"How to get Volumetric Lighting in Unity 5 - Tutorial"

Hello everyone and welcome to this video on volumetric lights in Unity. Today we're going to be taking this scene and turning it into this. And before we get started, if you guys haven't watched my latest video, I just launched a new website. It's called DevAssets. It's a place you can go to download high quality asset packs. It's pay what you want and I think it's pretty awesome. So go to devassets.com if you want to check it out, and let's just jump right into today's video.
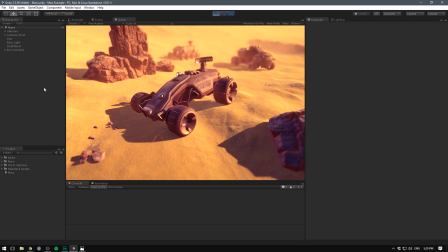0:27 So here's the scene we're going to be working with today. Some of you might recognize it because it's the same one I used in the DevAssets video to showcase some of these cool looking sci-fi vehicles. We're of course going to be adding some volumetric lights to the scene,
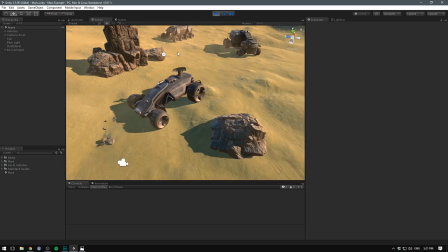0:40 but I also want to show you kind of how I put this whole thing together, because a lot of you guys were curious in the comments,
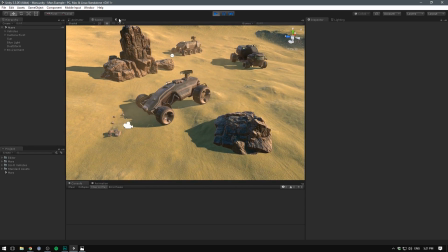0:46 and so I thought I would give you a quick rundown of what we have in here. But first, let's talk about what volumetric lights really are.
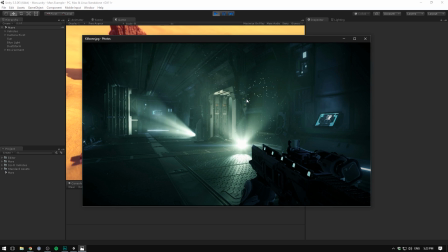0:52 So here's an example of volumetric lights working inside an engine. This photo is from Killzone, which runs on the Decima engine. And it's a really good example because not only do we see the effects of the light on a surface and a bit of bloom,
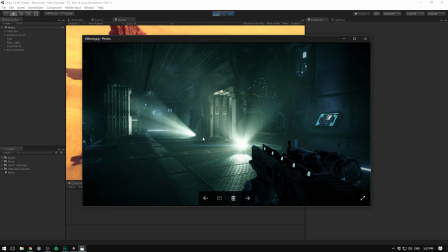1:06 we also see very clearly these rays coming from the light and how these are affected by a bit of noise, giving the impression that we have some dust and particles floating in the air that the light is hitting and then reflecting off of,
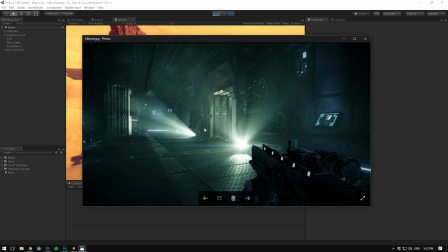1:22 and therefore we are able to see the light scattering through the air. So that's what we're going to be making inside of Unity.
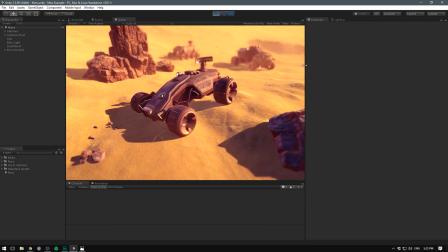1:28 However, Unity doesn't have this feature built in, so we have to look to third-party alternatives.
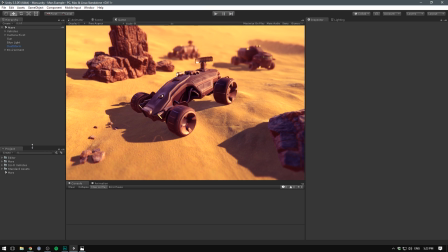1:34 And I searched around a bit and I found something that I thought was really, really cool. So here's volumetric lights for Unity.
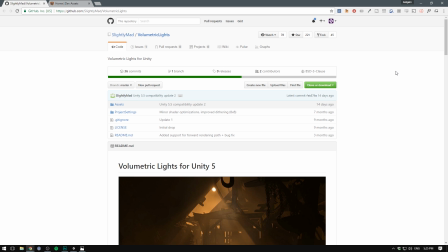1:40 It's an open source project created by a guy called Michael, and it uses the same technique that Killzone does for calculating these lighting effects.
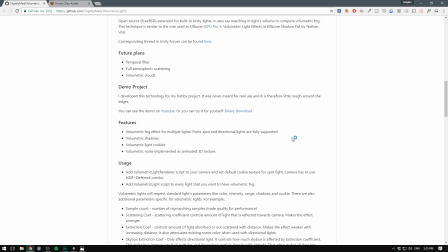1:48 It currently supports both point lights, spotlights, and directional lights,
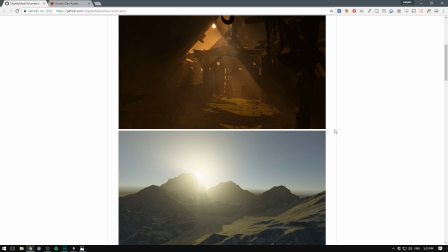1:53 so it really has all the features that you're going to need in pretty much all your projects.
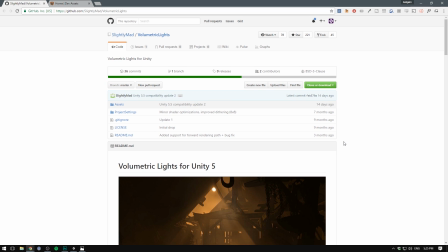1:58 And the cool thing about it is, again, it's open source and freely available. So you can see here there will be a link to the GitHub page in the description where you can, of course, clone or download the project. But it's set up as a Unity project, so I thought I would go ahead and compile a Unity package.
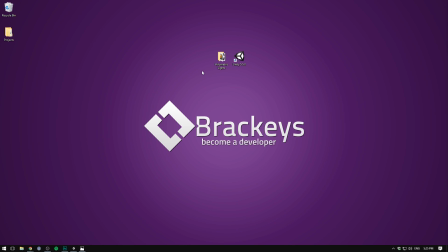2:14 And I've done this, so if you just go in the description, there will be a link for that as well.
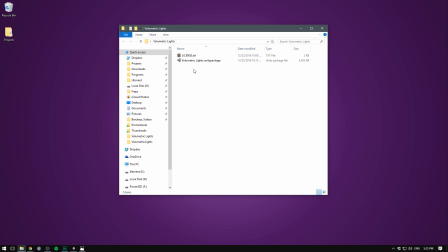2:18 When you open that up, you get a folder called Volumetric Lights, which inside it has a Volumetric Lights Unity package.
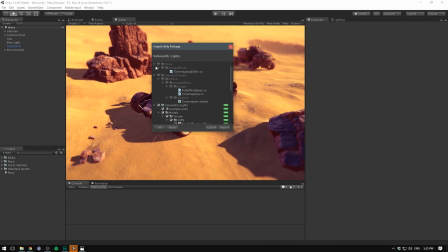2:25 And this allows us to just double-click this. It's going to prepare the package, and you can see I already have some of the stuff in the project, but not the Volumetric Lights folder.
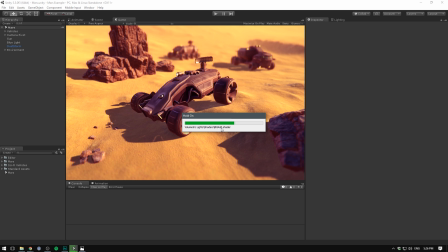2:34 We can just hit Import, and it's going to set everything up for you. So that's really easy.
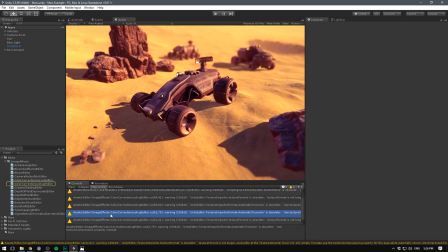2:39 And the warnings down here are not generated by the Volumetric Lights package. They are generated by some other stuff I have in the project already, because, yeah, it's a bit messy in here.
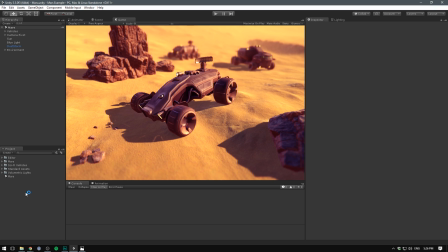2:51 But just ignore those. You should not get any warnings when doing it. So now we have a volumetric lights folder in our project, and if we open that up, there are a bunch of example scenes that I definitely recommend you check out if you want to know how you can set some of this up for your own project. More specifically, you should check out some of the sun labeled ones,
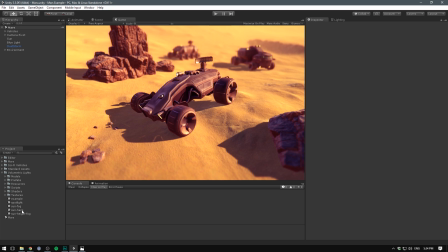3:09 because they show how to set up directional lights to work with fog and hazes and stuff like that. Alright, so let's get started by having a look at what's currently in our scene.
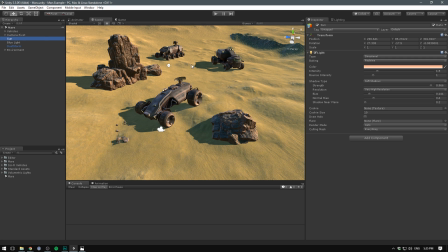3:19 Of course, we have this main light, which is our sun, a directional light with a fairly high intensity, which has a kind of reddish tint.
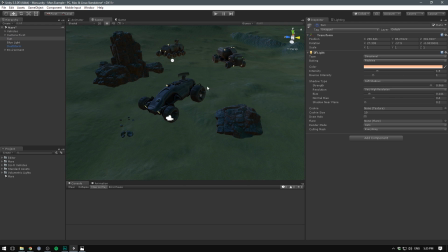3:27 And you can see just how important this light is if I disable it and re-enable it.
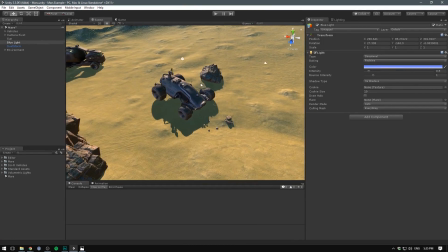3:33 We also have an accent light, a blue light shining from the opposite direction. You can see it hitting the car right here.
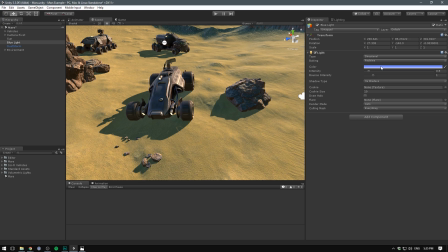3:39 It has a much lower intensity and is tinted in a blue color to really help bring some depth into the scene.
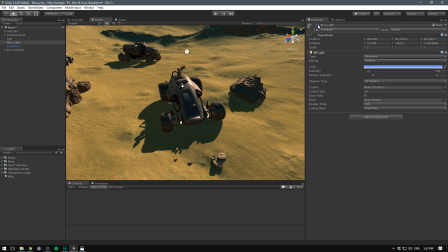3:46 You can see if I disable this now that everything looks very bland and green.
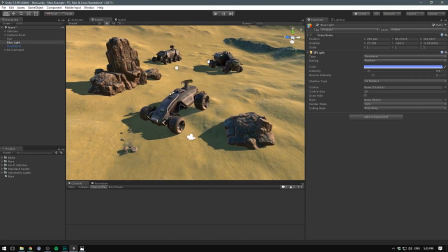3:51 So that's a really important thing to have. I've also turned up the ambient intensity of our ambient light quite a bit so that our skybox will illuminate the scene from all angles.
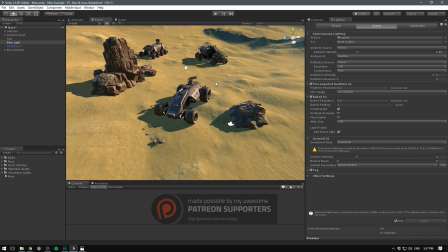4:03 You can see I've turned it up to 1.66. The reason why is I looked at some reference photos from Mars and saw that the light was getting bounced around a lot.
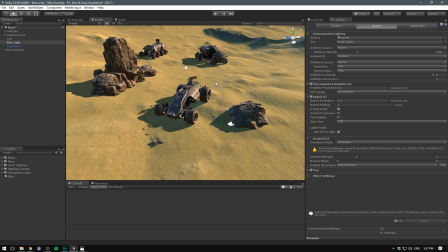4:11 We had these really bright illuminated scenes, so I thought I would replicate that by just bumping up the ambient light.
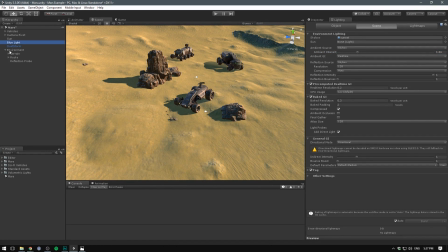4:18 Awesome! So other than that, in here we of course have a terrain, that's just a Unity terrain, which I can enable and disable.
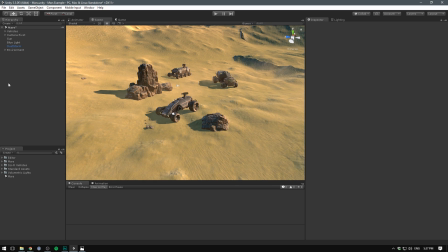4:25 We have a few rocks that I've just scattered around, any rock pack will do. And we also have a dust storm, and this is actually just taking from the standard assets.
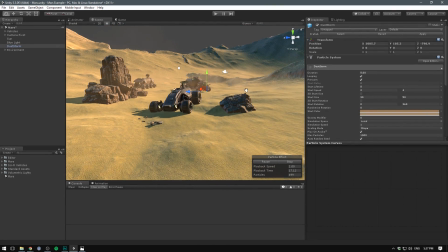4:33 I simply tweaked it by changing the size around a bit to make it look a bit better, but that's really it.
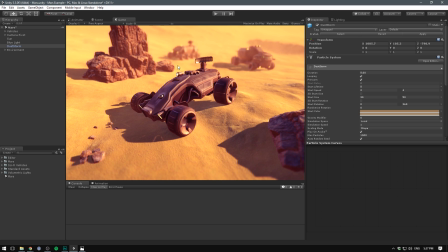4:39 And that gives this scene. One thing that does make this scene look a lot better is all of the image effects that I have applied.
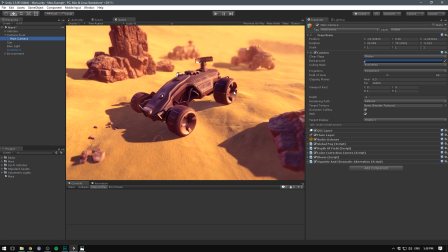4:46 And if we go have a look at my main camera here, you can see just what those are. So first of all, we have a global fog, which just helps blur out the background a bit and adds in this bright color here. I also have a depth of field with which is of course blurring the background and the foreground and leaving only the middle part here,
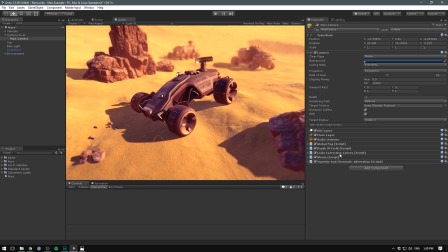5:06 the vehicle in the center in focus. We also have the color correction curves here, and I do a lot of heavy color correction on this image.
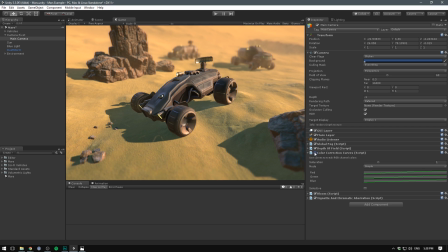5:14 You can see if I disable that, just how much of a difference that makes.
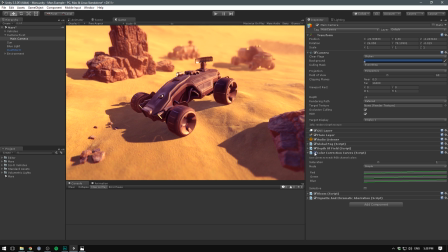5:18 I really bring out the reds and yellows and try and suppress some of the greens. And you can see I have some blue in there, but it's not overwhelming. So that's really helps a lot with bringing this Mars-like feel
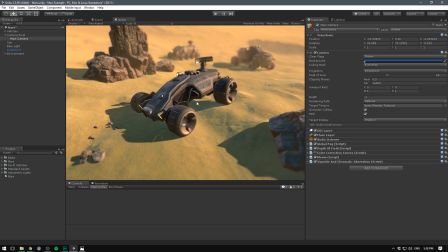5:32 into the scene and not just having it look like a desert environment or you definitely don't want a lot of green on Mars.
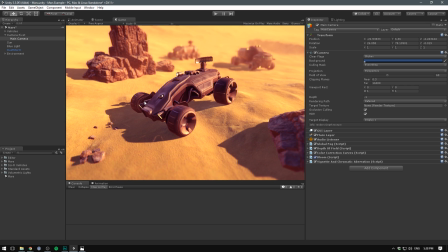5:41 Then we also have a bloom, which just helps blur out some of the highlights in the scene. And we have some vignette and chromatic aberration, but that's very, very subtle. You can see if I disable that, it's just a very, very subtle vignette we have going on here.
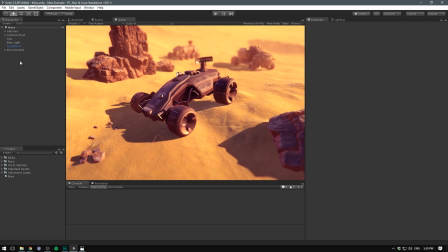5:56 And a bit of chromatic aberration as well, just at 0.5. Finally, the most important part of the scene is, of course, the sci-fi vehicles themselves.
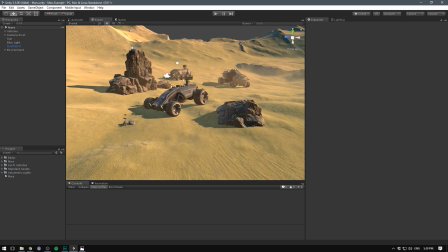6:05 You can see them here.
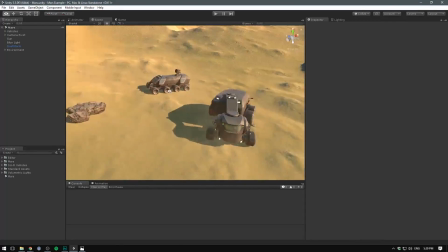6:06 We have our main vehicle here in front, and then we have two supporting vehicles back here, and they are part of the sci-fi vehicles pack.
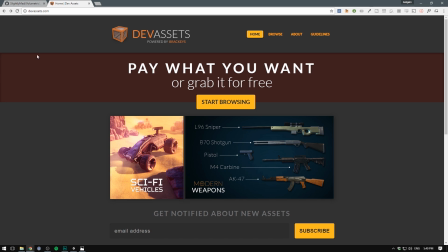6:14 If you want to get them for yourself, you can just go and open your browser, type in devassets.com. There will also be a link for that in the description. Go to sci-fi vehicles, choose a price that works for you.
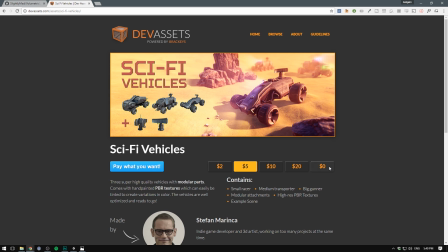6:24 If you are totally unable to pay, we even have a free option because we understand what that's like.
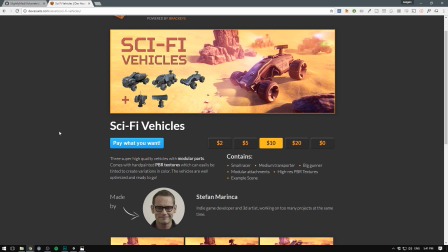6:30 And then you just hit pay what you want. It's going to download as a zip file with a Unity package, and everything is going to be set up for you.
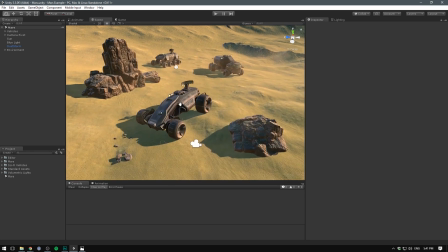6:37 So you can just drag in the vehicles and you're good to go. So that's pretty much all for our scene.
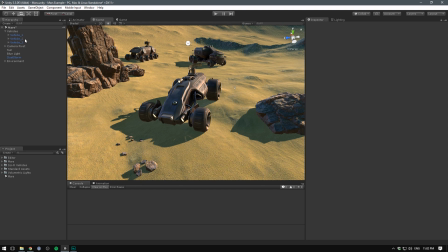6:43 Let's start looking at some lights. To get started, let's go ahead and find our vehicle in front here or whatever you want to apply lights to.
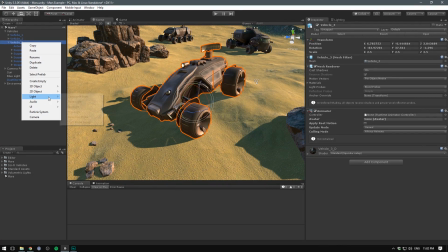6:50 And let's right click and go light and then select spotlight,
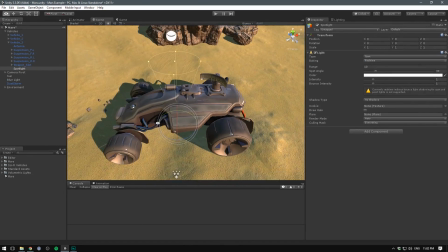6:55 because I want a light shining in a particular direction with an angle and a range,
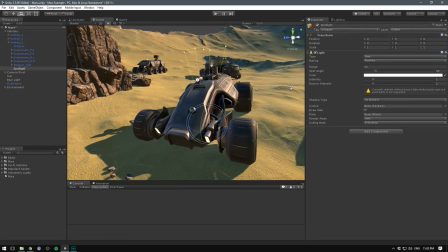7:02 which really works for these kind of lights.
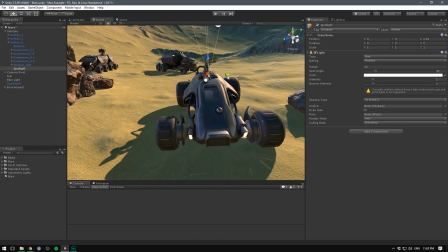7:04 So let's just move this up a bit and position it on the top light here, and we'll do that one first.
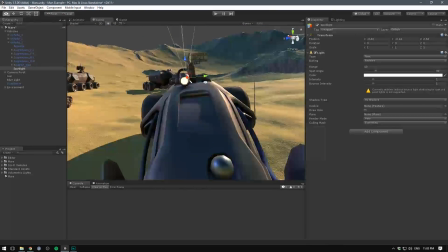7:11 We'll do the two other ones as well, but I thought we would make this one the brightest one, and so we'll do that one first.
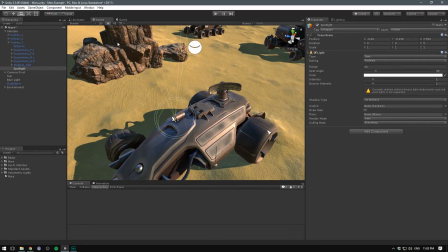7:19 Let's also rotate this one on the x-axis, and make sure you're in local when doing some rotation, it just makes it easier.
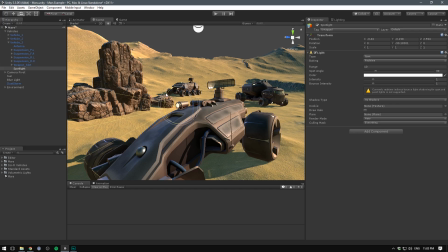7:27 And I'll just rotate it about 90 degrees, doesn't have to be totally precise.
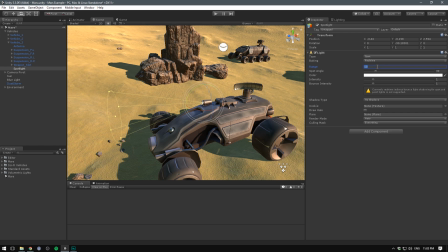7:34 And let's go ahead and bump up the range here to something like 20, and that just means that it will shine further and brighter.
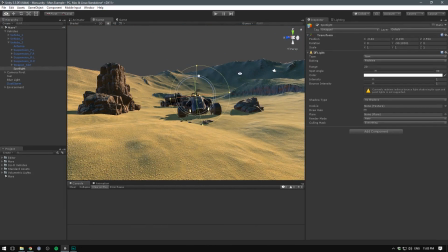7:41 And we'll also bump up the spot angle. I think the angle that Unity uses by default is very, very narrow, and you won't see this on a lot of lights.
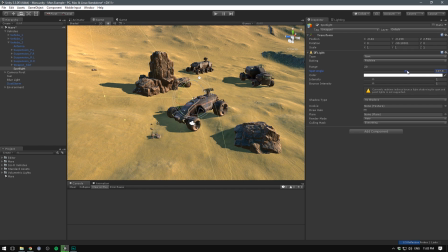7:49 What you see instead is a fairly broad spot angle, where the light source actually hits pretty close.
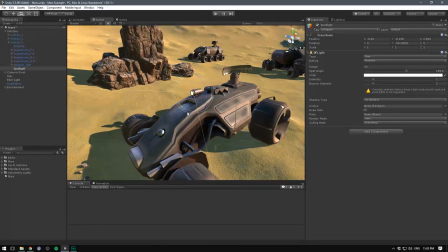7:55 I don't think this is totally unrealistic. I want to see it hit the car and hit the ground a little bit as well.
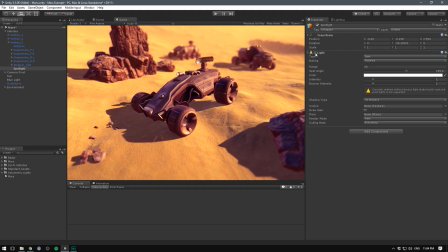8:01 And if we disable it, you can see that's exactly what is happening. So that's awesome.
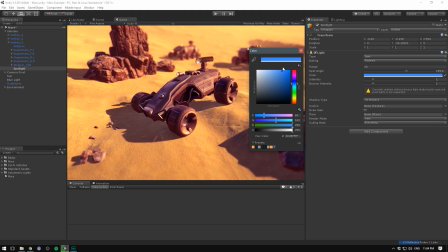8:06 And let's go ahead and change the color of the light to a light blue, just to give some contrast to our overall feel of the scene.
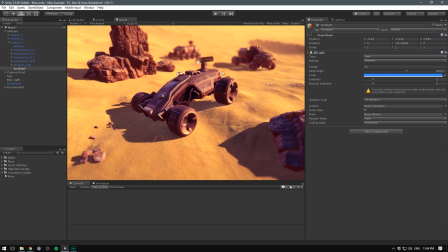8:13 And for some reason, our lighting just didn't bake correctly there, but you can just enable and disable the light if that happens to you.